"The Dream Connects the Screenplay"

I am so excited about this video. You see, in great movies, the main character's dream connects the entire screenplay together.
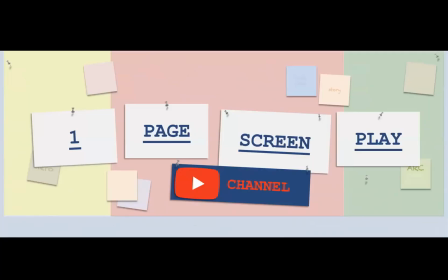And I'm going to show you how. Basically, the yellow, the red, and the green,
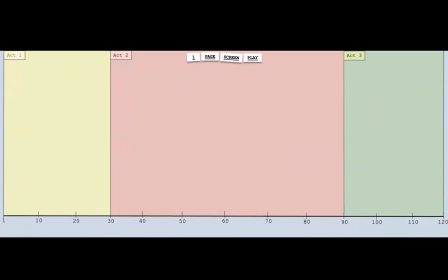just think of it as Act One, Act Two, and Act Three. And I'm going to show you kind of how the character travels through the story. And this is a template that I use all the time. And so the character travels through just like an arrow traveling from the beginning to the end of the movie, all the way up until the very end.
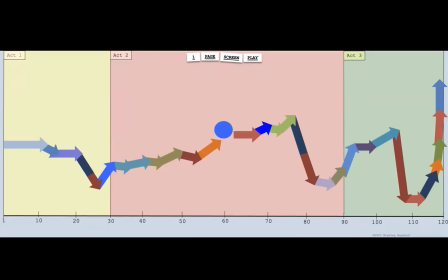And then there's three very, very big moments at the midpoint, the end of Act Two, at the very end. And at the very end, it's the dream comes true. That's if it's a happy ending, that's where the dream finally comes true for the main character.
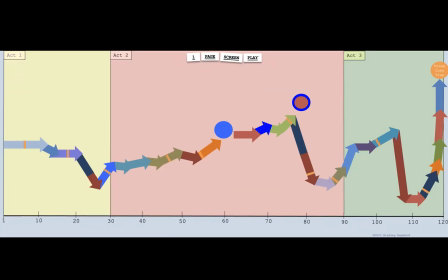And then all along the way, these little yellow notches are where the dream essentially holds the entire movie together. If you just think of them as almost like glue or tape wrapped around these arrows, it's literally the connective tissue throughout this, what makes these great stories.
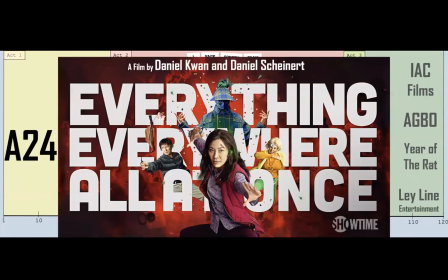And I'm going to use Everything Everywhere All at Once by Daniel Kwan and
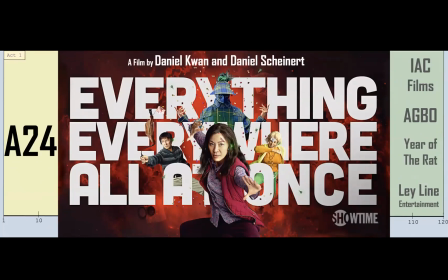Daniel Scheinert as an example for this particular lesson.
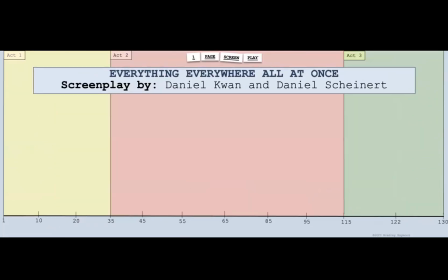There's always other movies that we can use in the future, which we will. And the screenplay is also written by the Daniels. And you always want to start at the very end with the dream comes true.
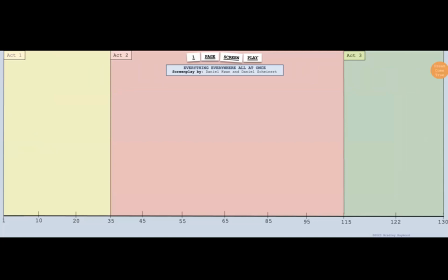What is that dream that you want to come true for your main character? In this case, it's the amazing life that Evelyn always wanted.
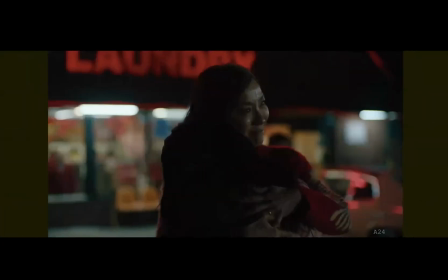And that's when she resolves her differences and bonds with Joy.
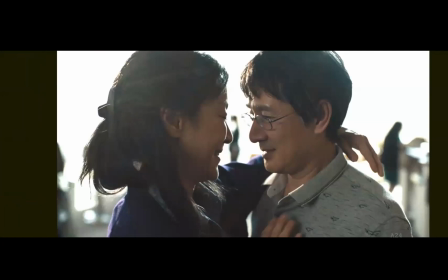And she reconciles with Waymond and realizes just how much she loves him and how happy she is that she chose this life
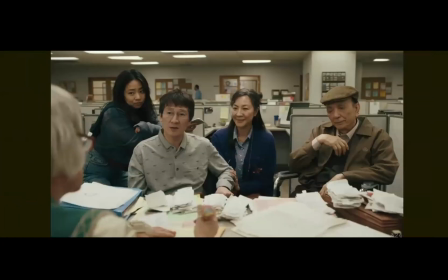to be with Waymond and her family, and her passion is her family. And you can see them as they're all connected here in this shot. It's a really important shot. The three of them are all connected and completely, deeply happy, right?
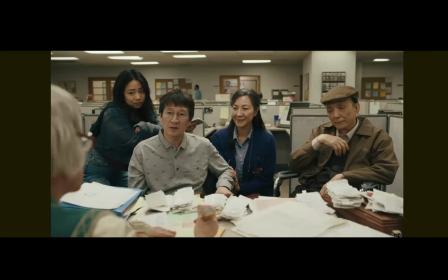And Evelyn's father is calm and kind of off to the side, where he was way more powerful in the beginning. And I'll show you how that is. But this is her completely happy, amazing life that she's now kind of starting over again.
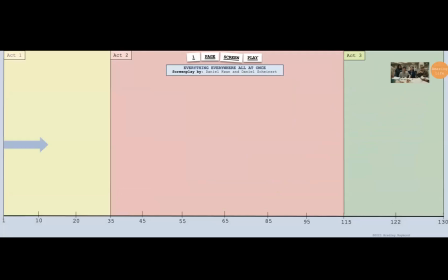And that is the end. That's the amazing life. And you always want to go back to the beginning, as I talked about the arrows traveling through just before around page 10. And you can see that the numbers are a little bit different here because Everything Everywhere All at Once is a little bit longer. So Act One ends at 35, midpoint is 65.
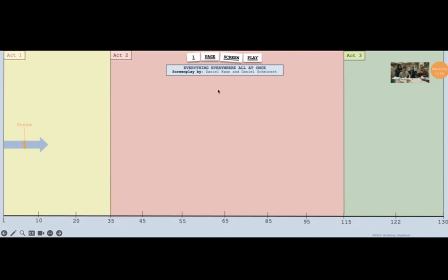It's a little different than my basic template that is like a starting point, but it still works perfectly. So you want to set up that dream. What is that dream?
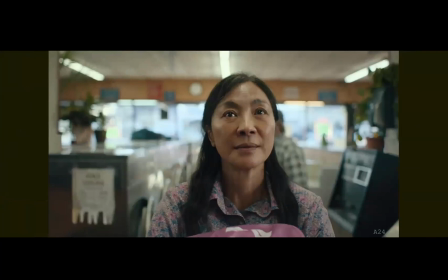Well, in Everything Everywhere All at Once, Evelyn is busy, and all the expectation and the burden and the busyness,
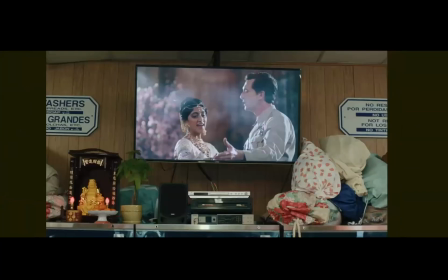all this stuff, the chaos of her life, but she stops to watch this romanticized movie up on the TV.
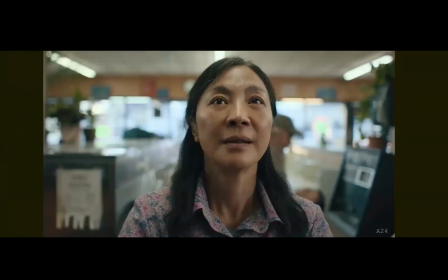And that's symbolic of her dream, that amazing life. And she's just mesmerized by it. And that is without any dialogue. She doesn't talk about it or say anything, which is in every single great movie. They do not have dialogue with the character talking about their dream.
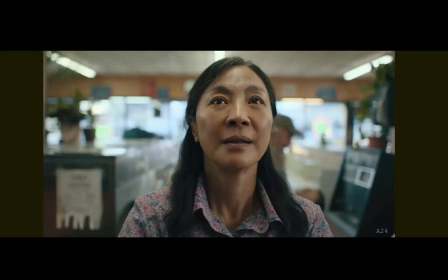It's something the audience has to feel just by the way that the main character, reacts to it and just is mesmerized by it, like Evelyn.
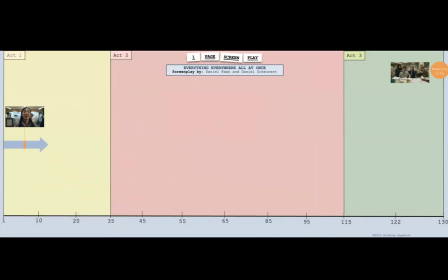So that's the dream movie. That's what's set up, the amazing life. And as you continue the story, there's always a moment where the dream is possible, where the hero believes the dream is possible.
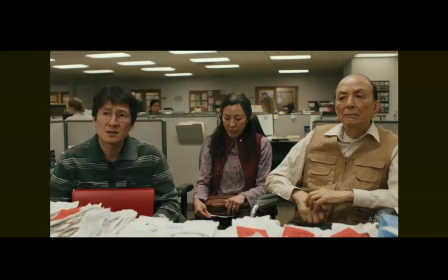And in this case, this is giving you a nice beginning of the bookends where she's at the audit, but you see she's right in the center and she's connected to her father. Her father's arm and her arm are connected visually. Waymond's off to the side, not even looking at her. She's not happy.